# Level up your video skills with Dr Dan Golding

Hi everyone, I'm Dan Golding. I am a senior lecturer in media and communications at Swinburne, and I've also done a fair bit of work with the ABC over the years in terms of TV, a little bit of TV, and quite a lot of radio. So I thought I would just show you my setup here for recording lectures at home. This is in my studio here. As you can see, I do quite a lot of music, so I've got a lot of musical instruments, but I think I'll have some tips that should make things, well, hopefully easier for you, even if you, well, don't have a basic music studio like I do. So basically, as you can see here, I've just got an ironing board for my setup for recording lectures and videos at home. And basically I am just recording on, well, a selfie stick.
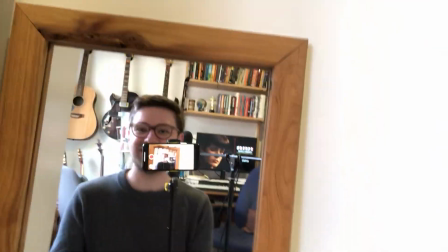I'm using my phone. Here you can see that's the stick that I've got there,
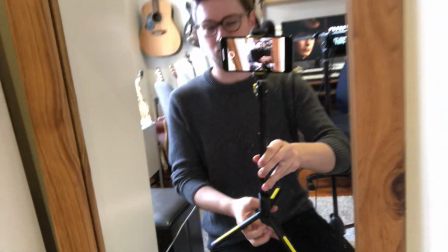but it also spins out to become a little tripod.
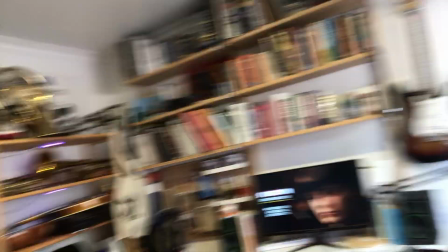Now what I do basically is I've got this set up with a second screen here, which I'm lucky enough to have, but I don't think you need one. It's just a kind of an added bonus, and then my Swinburne laptop there. Now what I tend to do is I have this, and I'll just set this up.
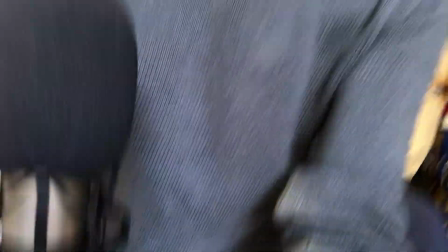I have my iPhone, just a regular old iPhone, sitting around about here next to my computer, which as you can see is right here, next to a microphone, which is just out of shot. That's an audio microphone that I have from my music days, which I just use to record my voice. It just improves the sound quality, but I don't think that really matters. As you can tell, I'm not using it now. For anybody who's seen Singing in the Rain, it's much easier to move a camera than it is to move a microphone, so I'm just using the camera's microphone at the moment, the phone's microphone, and it's totally fine. So when I first started doing these lectures, basically what I did was I tried to replicate the lecture experience.
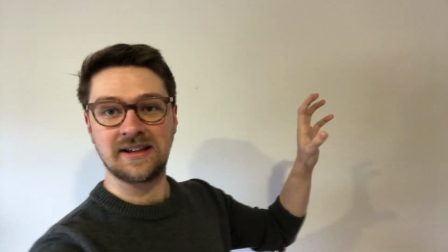I had myself up against a white wall and I digitally inserted the slides over my shoulder like I was giving a lecture. But I don't know, I don't think that turned out to be quite so interesting. These are unusual and strange times, so if you've got a more interesting background, I think why not take advantage of it?
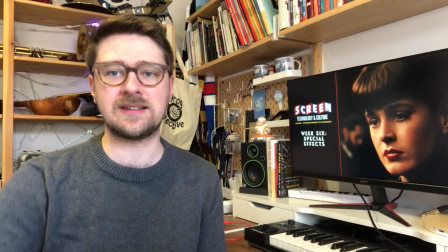So this is the kind of setup that I usually have.
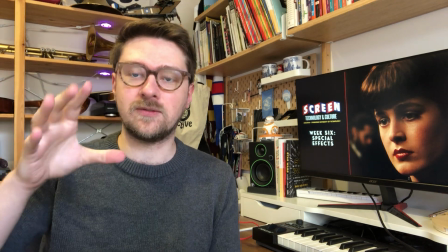I think actually in general it's better if you can frame your videos on an angle.
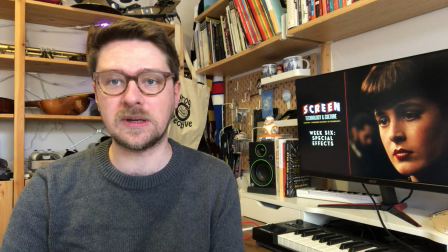So flat imagery, like just up against the wall there, is not super interesting visually.
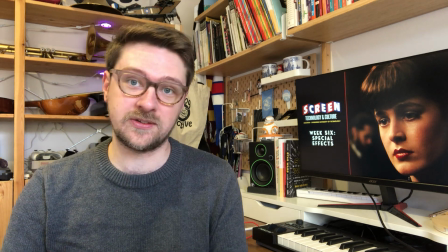Your students' eyes will wander during the course of a lecture, even a 5-minute video, and they'll take in details behind you. It's always nice to have something interesting, possibly even something relevant for them to focus on.
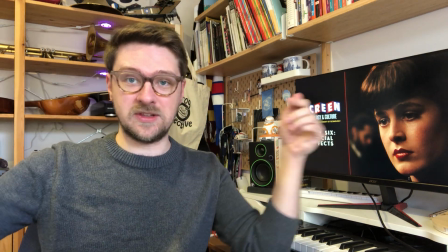So I try and frame myself on an angle. As you can see here with the lines, you've got this wall going along here, and then this wall going along here,
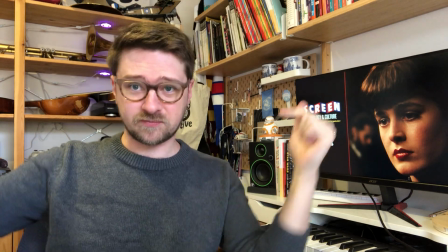and it kind of intersects behind me, drawing the eye to me in the middle,
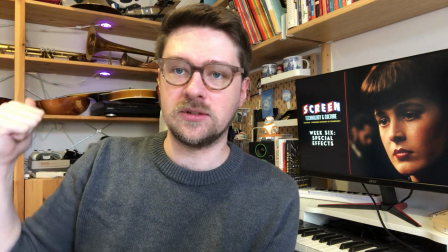I guess. As you can see as well, I've got a little bit of lighting behind me, some purple lights there.
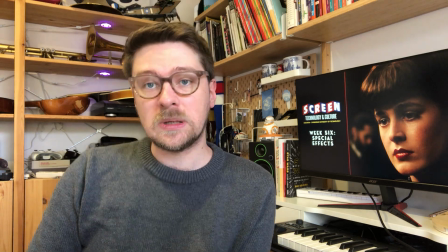Now, originally what I went for was 100% daylight,
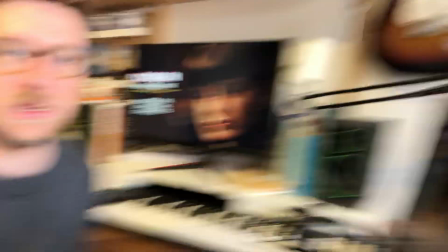trying to get as much of natural light in as possible. I think that's still pretty good if you can do that.
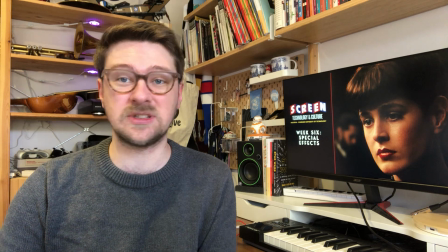Natural light always works really nicely. However, if you've got the ability to do something a little bit more interesting, I think having some
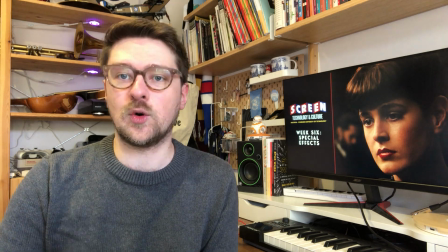more interesting lighting will again help make your videos just that little bit nicer.